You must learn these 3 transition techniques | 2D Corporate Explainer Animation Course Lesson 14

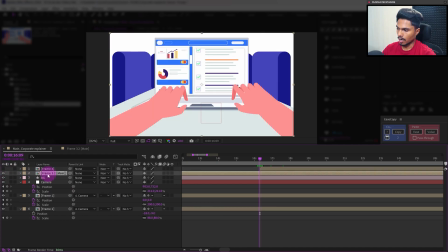[12:11]
So let's turn off the visibility of this frame for now and we will open the position property and add a keyframe and after that let's jump on to next six frames so from 16th frame we can jump on to next 19 second
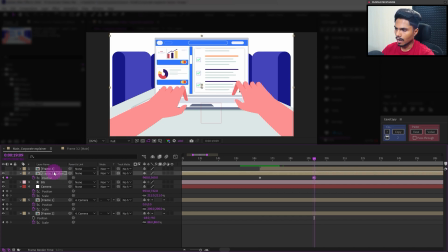[12:26]
and let's move it outside the screen in the y-axis
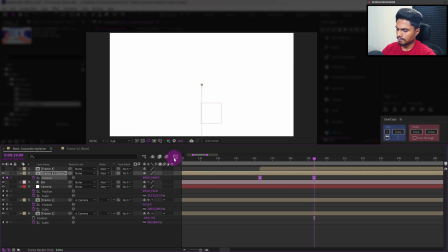[12:32]
then easy is the keyframe move on to the motion graph editor then
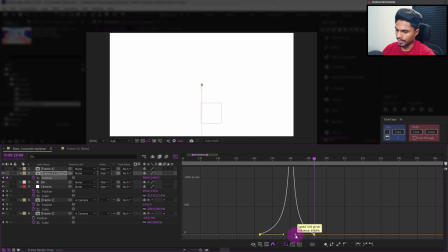[12:38]
pull the base handle from both the ends I would like to give more ease at the start
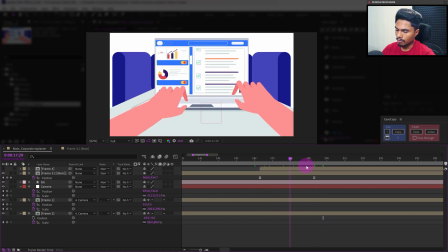[12:43]
now after moving the playhead after the animation we will
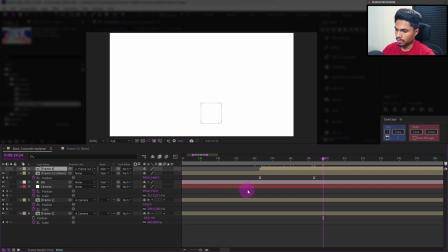[12:49]
parent this frame with frame number three so don't parent the layer when the
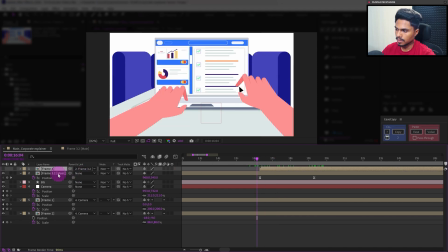[12:55]
playhead is at the start of the animation or else it will just get outside the screen I mean the frame 4 will get outside the screen with frame number three. So now let's check out the animation.
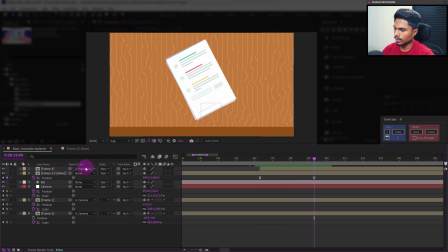[13:09]
I think there can be a little bit more distance between the frames so what we will do is just unparent it for now and I will just move it even further.
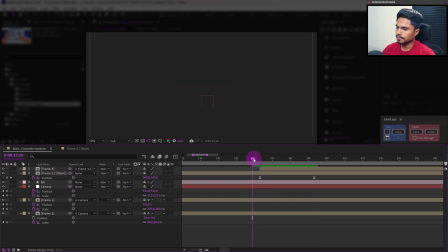[13:18]
All right now let's parent this layer and now let's check out. Yeah this one is looking even better.
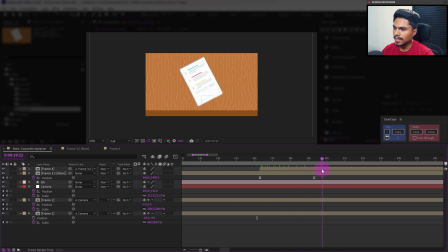[13:27]
Now here another thing that we can do is add a little perspective for the table.
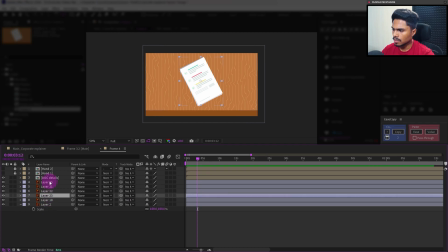[13:32]
So let's get inside frame 4 and let's turn off the visibility of all the pages and the document. Okay now let's parent this table edge with the table and let's move the anchor point and place it somewhere around here.
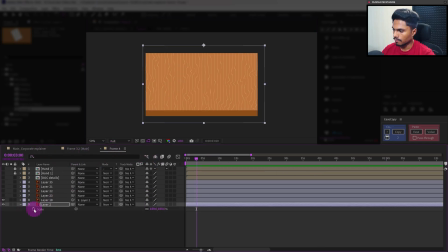[13:47]
So let's add a keyframe over here on the scale property and one keyframe at the start. So at the start we will just scale it down in the y-axis
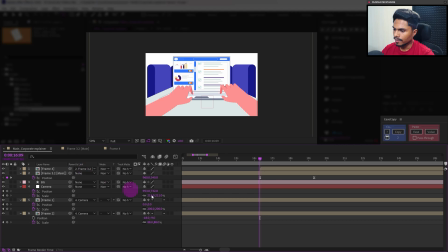[13:59]
like this and then we will copy the motion graph from these two set of keyframes using is copy and paste it on these two set of keyframes clicking on is and one more thing that we can do is move
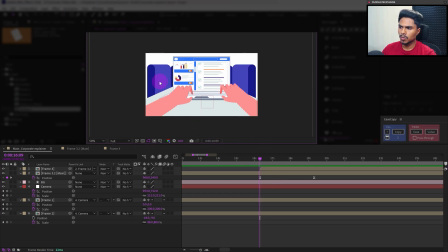[14:13]
the position of the chair I mean let's move it above a little bit to counteract the camera movement I mean to add a little bit of perspective because it is far away from the camera so the chairs should move slower than the objects that are closer to the camera for example the laptop
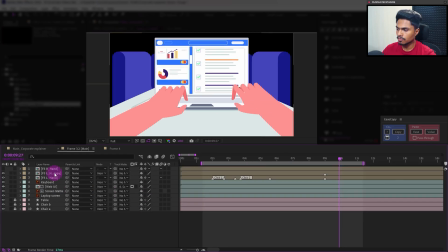[14:30]
and the hand so let's get inside the frame number three let's add keyframe on the position property of these chairs and let's move on to the second one and let's add keyframes so let's select the chairs that are far
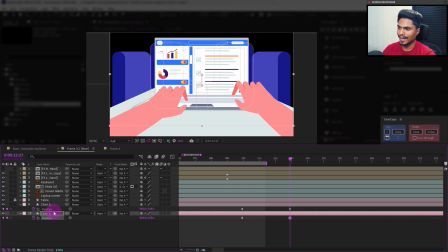[14:47]
away from the camera at the furthest point and let's move it above a little and now let's select these chairs that are slightly near the camera and let's move it above a little.
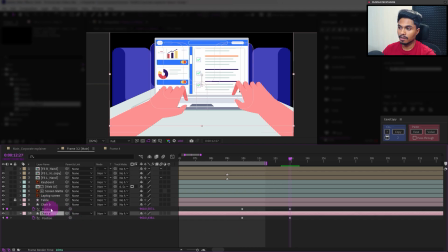[15:00]
But the magnitude of position movement should vary. The chairs that are far away from the camera the furthest point that should move more compared to the chairs that are slightly near the camera compared to that chairs.
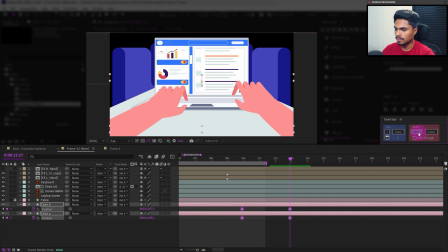[15:14]
So select this linear keyframes and click on ease to paste the motion graph and let's check out the animation.
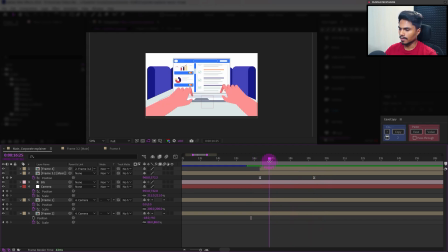[15:24]
Yeah, this one is looking better and one last thing when the transition is happening we can add a little anticipation for the transition by rotating this laptop screen in the z-axis.
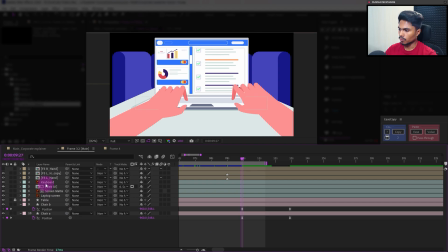[15:37]
So let's get inside the frame number three and here is the web UI layer, here is the screen matte and here is the laptop screen.